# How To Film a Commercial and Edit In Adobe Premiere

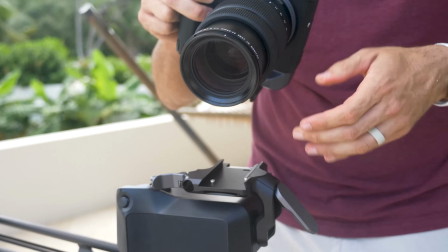241s
I've been running tests, and I'm getting really clean audio out of that camera,
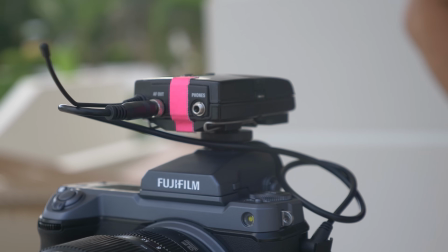245s
so this is going to be a great option just in case our shotgun mic picks up a little bit too much ambient noise.
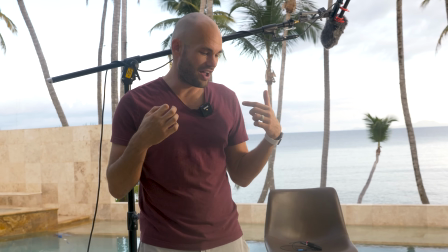251s
As you can see, I'm also wearing a lav mic. We're kind of running out of microphones here.
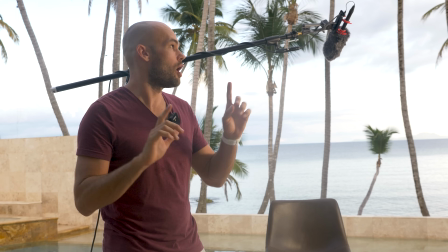255s
So I've got the Rode, I think it's the Rode Go. Now let's talk about how we are capturing audio from the shotgun microphone.
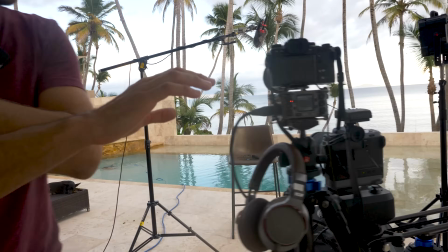263s
If you come over here and look under the camera, this is also brand new tech that I just got the other day.
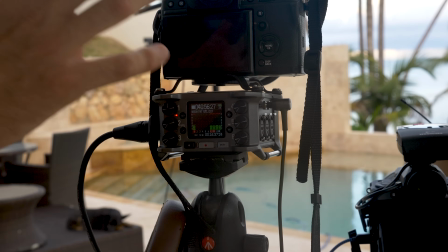268s
This is the Zoom F6 recorder.
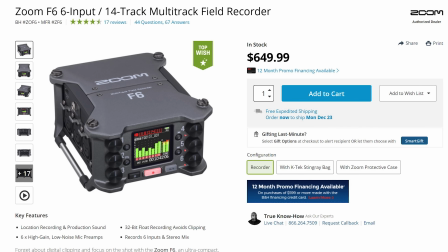270s
And what's interesting about this recorder is it claims to have something like 2 different preamps that are recording at 2 different volume levels.
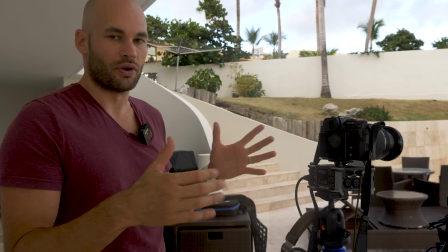278s
And the idea is that you never have to set the gain in the microphone. It's impossible to clip, and it's impossible to be too quiet.
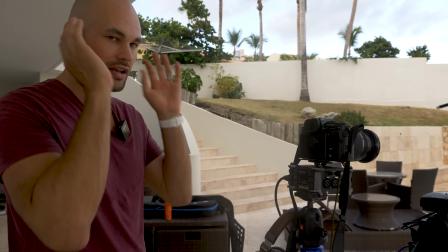286s
So basically you don't have to do anything in terms of setting the microphone. You simply set your headphone output, and you're supposed to get clean audio.
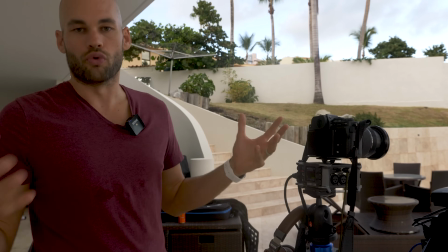295s
If it starts clipping, you can actually recover it, almost like a raw image if you're accustomed to photography.
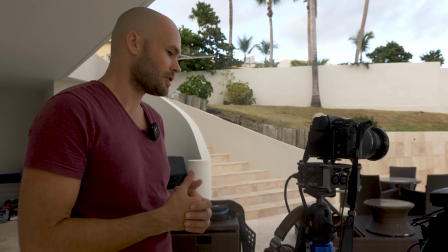300s
So this is the first time we're using this unit. I'm really excited to hear what it sounds like. In terms of cameras, we've got two different cameras here.
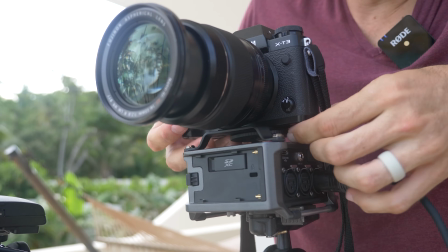307s
This is the Fujifilm X-T3. This is going to be our B camera.
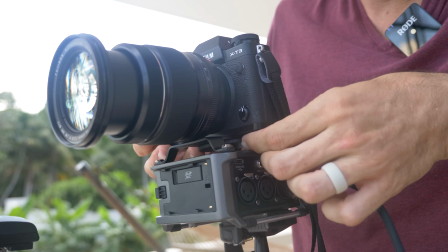311s
We have a 16 to 55 2.8 lens attached to this.
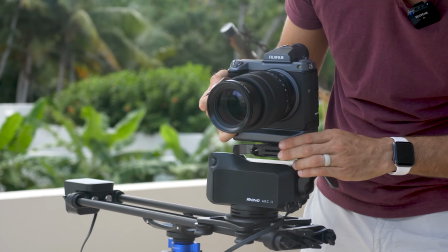316s
This is the Fujifilm GFX 100. As I understand it, this is the very first medium format camera ever to be able to shoot 4K video.
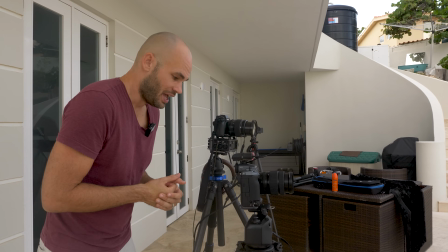324s
And we did some tests the other night in the studio with this camera, and if you choose the right color profile, it looks beautiful.
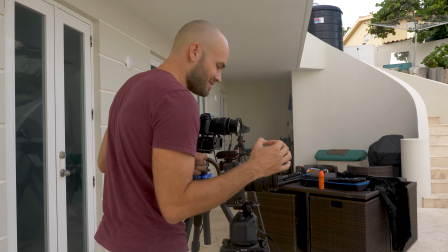331s
We're shooting with the 32 to 64 millimeter f4 lens. I'm probably going to be shooting in between 50 to 64 millimeters.
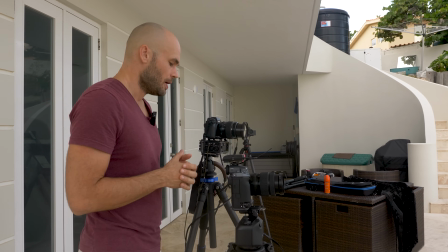340s
That's approximately 50 millimeters on a full frame 35 millimeter camera.
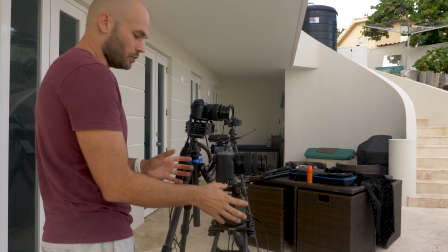345s
Under that, we have the Arc 2. If you guys don't know what this is made by Rhino Camera Gear.
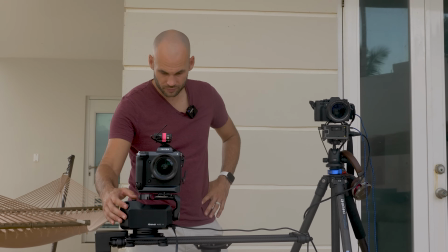351s
This is one of the coolest pieces of gear I have ever used.
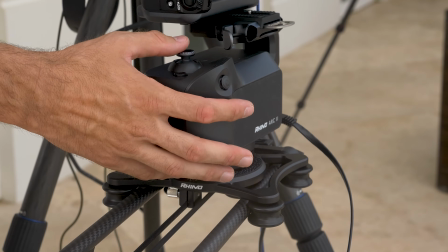355s
So basically, you can set keyframes, and then what I can do is I can move over
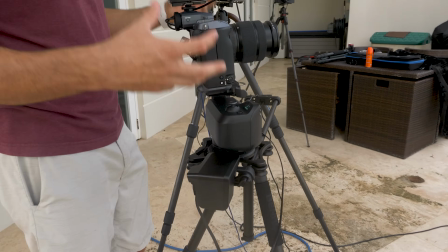365s
and I can create these moves that this will do once or again and again and again.
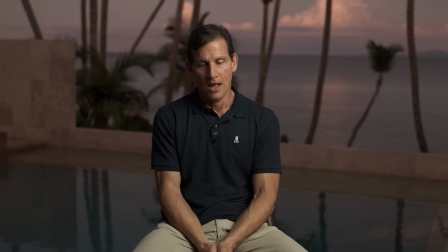370s
And the idea here is that we're gonna have Ricardo sitting in the chair, and we're gonna have some slight movement going on with this camera, and it's gonna create beautiful parallax.
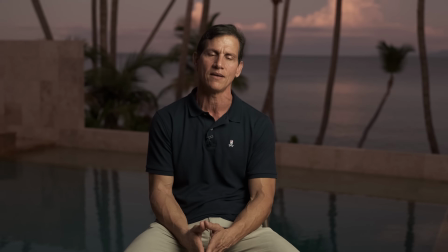378s
We're gonna be able to see the trees and the ocean kind of just very slowly moving behind him. I hope it raises our production value.
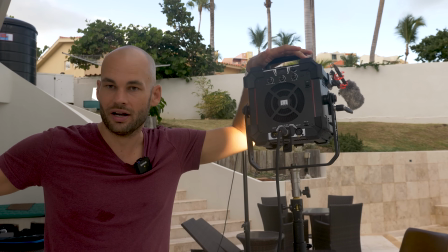385s
Because we're setting up with this wall right here, I think all of our natural light is gonna be blocked,
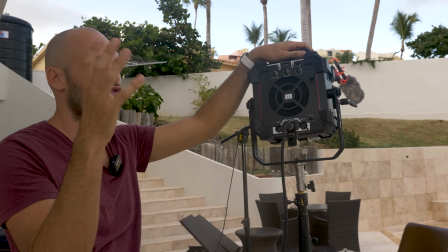391s
and so we're going to need some sort of light to fill in what the sky would naturally be doing.
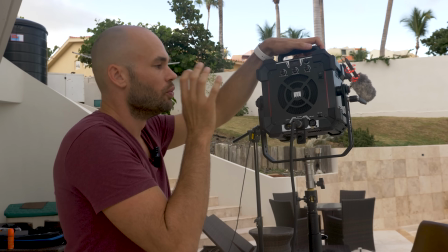396s
This is the Felix Matrix 2 RGB. We love this light because it can create almost any color in the spectrum.
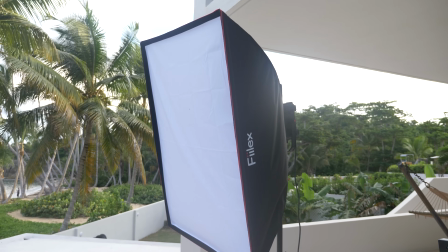403s
Today, we're probably not gonna be choosing a crazy color,
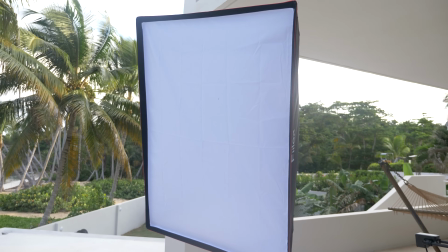406s
but we are going to be trying to match the color of this light to the sunset, and the sun is going to be setting from this direction,
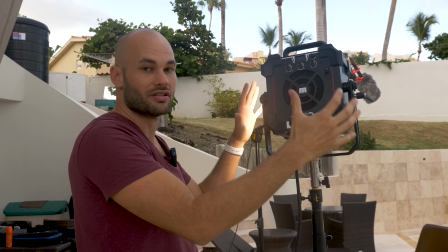412s
so we're setting up this light directly where the sunset would be.
The second sync, 3, 2, 1.
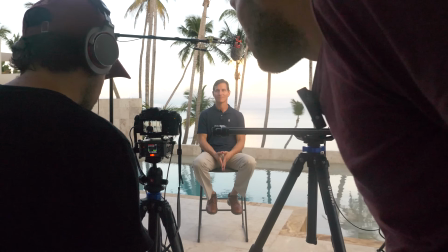422s All right, Ricardo, let's get some audio out of you. Hello, 1, 2.
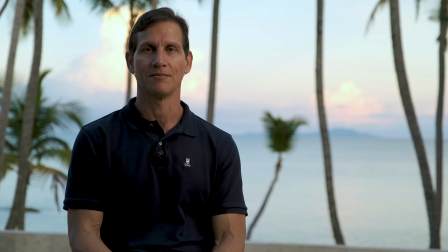427s Where are you from? I am from Humacao, Puerto Rico.
So I guess the first thing we should talk about is, for this entire year, we've been shooting on the GFX 100.
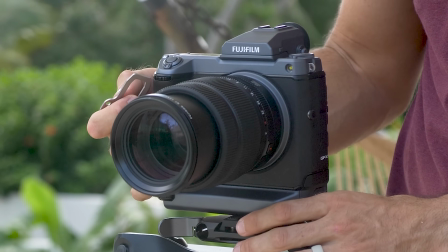437s
This has been one of the cameras that Fuji has sent us. I think we got this halfway through the year. Before that, we were shooting on the X-T3 and some of the other Fujifilm, mirrorless cameras. What was it like shooting on a camera this big? Because this is the size of a camera we're usually used to shooting on. Stills. Stills. But we have never used something this big for video. I was nervous about shooting this on just any other camera that I'm unfamiliar with. I think we love the Panasonic GH5. I feel like the Panasonic GH5 is made as a video camera that can shoot stills, and both of these cameras are still cameras that can also shoot video. Right. And so I was nervous that the image quality wasn't going to be as good or good enough, especially for all of the work that we plan to put into this video.